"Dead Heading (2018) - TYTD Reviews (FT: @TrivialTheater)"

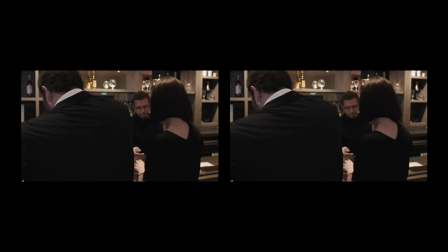Like John gets a meaty bit of screen time to develop himself and I actually feel like I know more about him than Anna honestly.
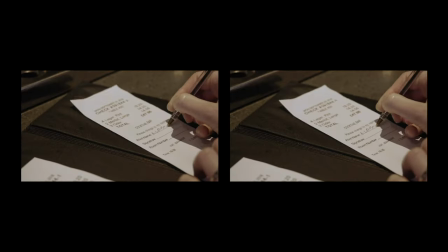But he still doesn't quite feel right and he exits the film with me feeling like there was more planned for him to do that ultimately never got worked out.
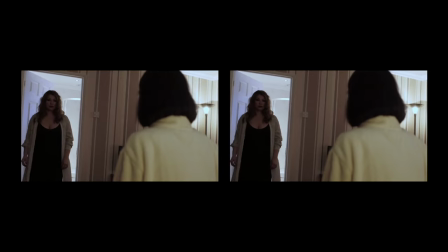Angela and the rest of the cabin crew are another example. They really didn't need to be in this. Like either develop them properly and have them in the film or cut them out.
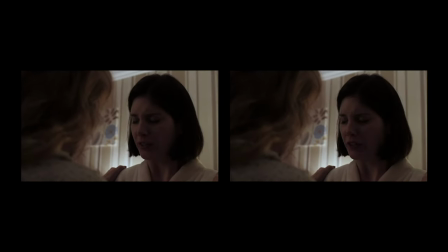Because this weird hokey cokey business where Angela isn't in the majority of the film but keeps popping up randomly
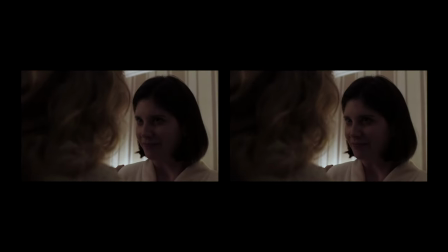via text and at one point appears to literally just use Angela's toilet as a moment of artificial Suspense?
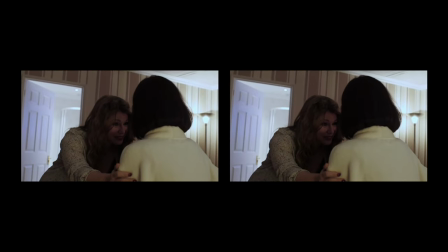Yeah that doesn't work for me,
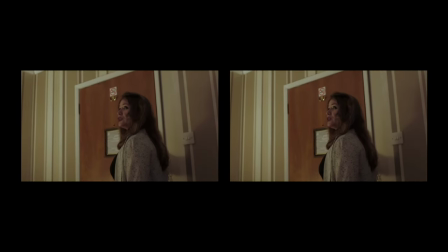either involve her and have her be another of Annas victims or better yet have her help Anna in hiding the body or chop her out because in this format shes not needed.
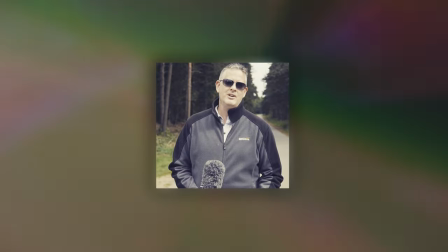The script was written, directed, produced and edited by David Easton. He's a bit of an auteur in that sense,
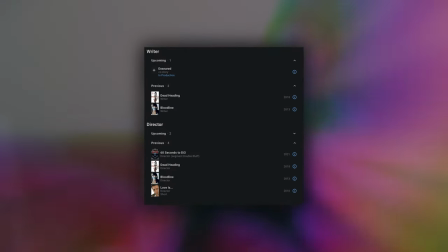having 5 directing credits and 3 writing credits and of those 5 directing credits 2 are unreleased and on the writing front 1 is unreleased.
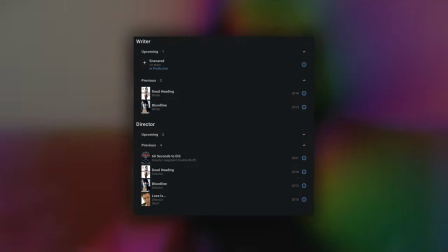Deadheading is probably his best known credit and as of the time of recording it's also his last directing and writing credit.
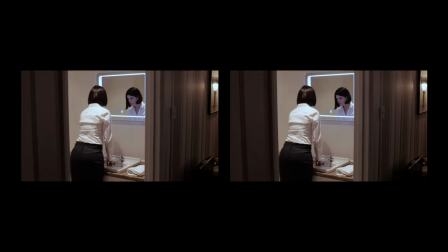On the direction front to me it's frustrating because it has no curation.
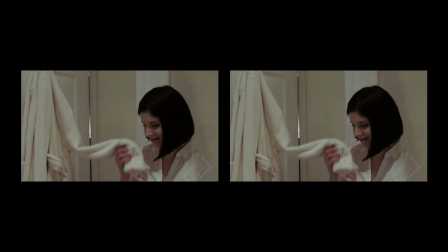Everything is presented in painful detail, it all looks very flat and because the location is a hotel room and a lot of the budget hotels tend to try and keep
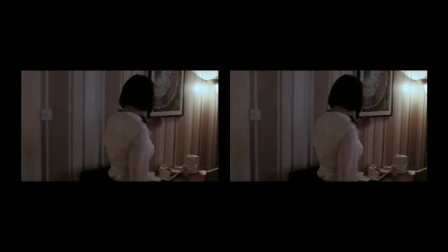things minimalist and uniform it means that we spend a lot of time in rooms that all look vaguely the same with very little
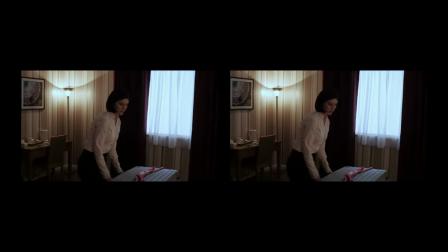of interest to help add definition to the back of shots. Literally 90% of the backgrounds in this thing are of white walls or the bed.
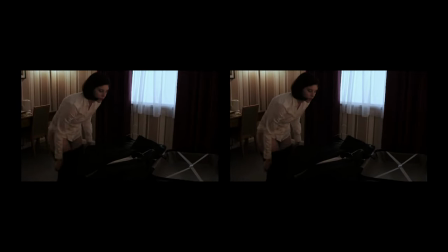You may think that 10-15 minutes of exploring a hotel room isn't really that long of a time, but I can assure you,
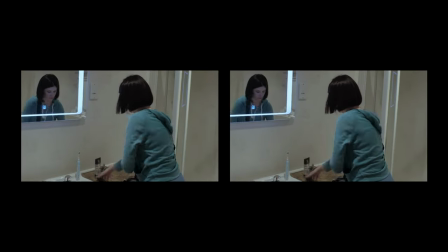when you've sat through Anna touching light switches, opening cupboards, entering and exiting the bathroom multiple times,
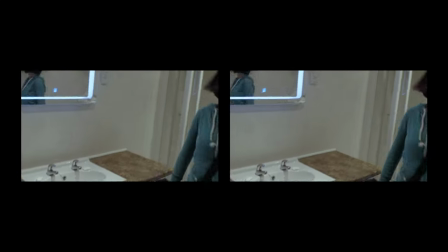with none of this being relevant to the plot, largely in silence, it's insufferable.
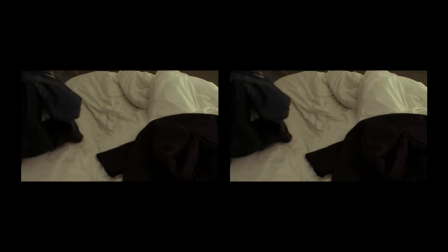The idea of a director is to curate all the elements that help make a film work and to do so in a way that actually makes the film work.
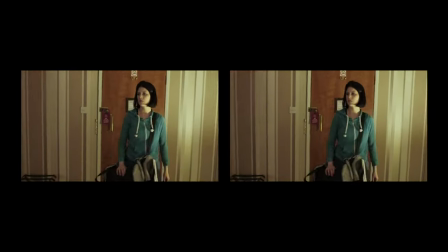Thats why directors are so often lauded. Here? they've seemingly decided to go for a better safe than sorry approach and they've just documented everything.
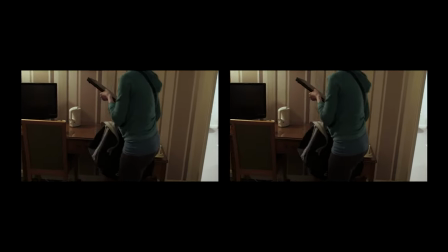Presumably so they'd have more to play around with in the edit.
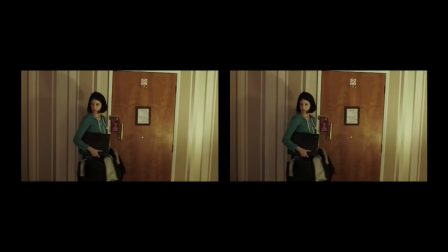But because they've been so cavalier in just grabbing everything it's kind of meant that theres no steerage on presentation.
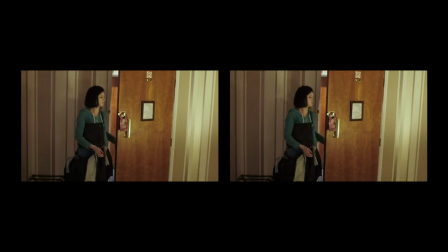We just see everything. In places it might as well be raw rushes for all the curation we have.
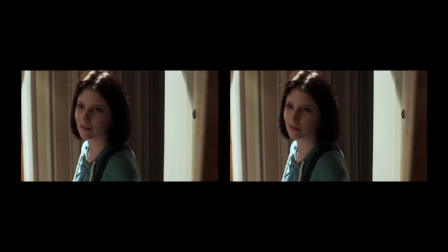And that's a problem because if your film doesn't really have a sense of purposeful driving towards a point,
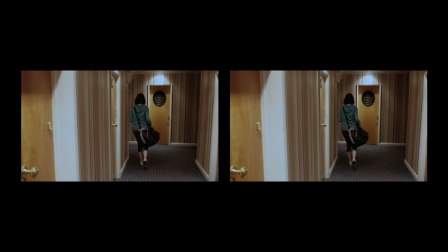it's meandering and when that happens people turn off.
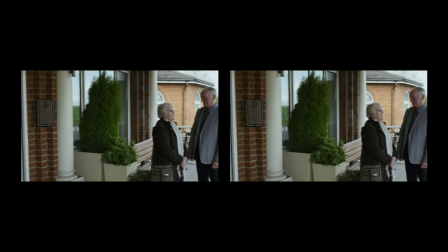Direction of the cast was actually not too bad, in fact I'd say that side of things does work in this films favour.
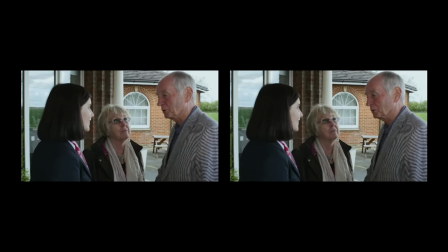The cast all seems switched on, in the zone and I think the director does a good job of talking them through their scenes and what needs to happen.
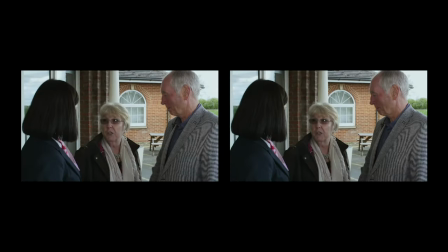They seem to bring a bit of themselves to the role as well which is always a nice touch.
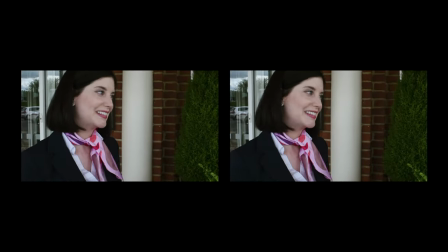Had the film been a tighter production the direction of the cast probably would have shined through even more so than it already does and probably would have been it's saving grace.
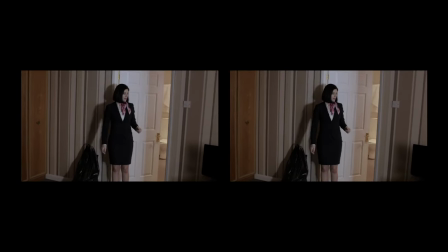The cine reeks of student film vibes. What I mean by that is that student films or early attempts at film making from people still learning the
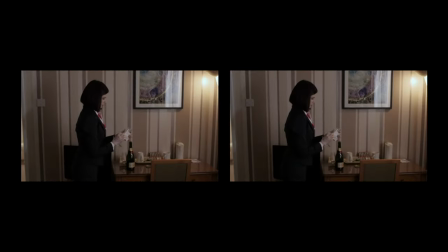craft tend to understandably not be quite as confident on their delivery.
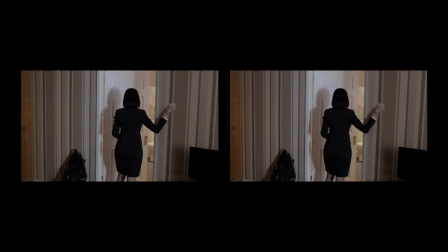This is because the filmmaker hasn't found their voice or style yet and there are some common tropes that generally befall these kind of movies.
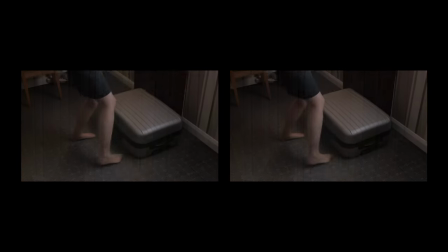One of those tropes is hardcore shot stuffing when sequence building.
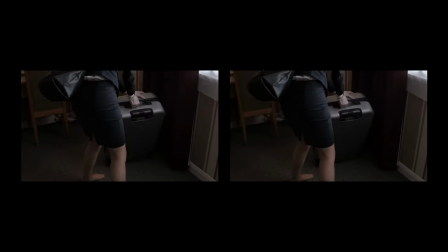A common practice where a sequence that should really only need 2-3 shots to convey whats happening
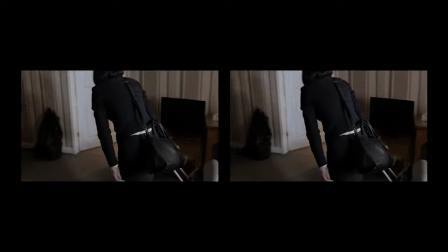will instead be illustrated with 5-10 shots all very quickly cut
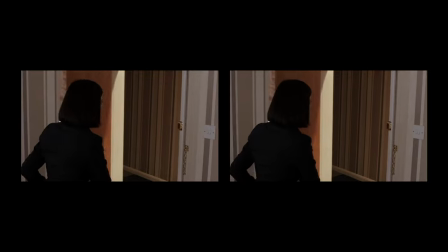together with match cutting to try and show off how good at continuity and shot listing they are.
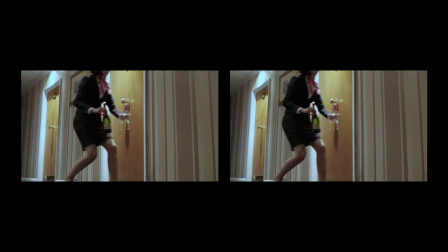This film has tons of examples of that. Moments where a scene that should take no more than 10 shots to do from beginning to end ends up taking anywhere
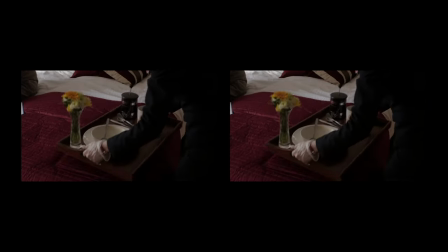between 25-35 shots that cut every 3-5 seconds or so.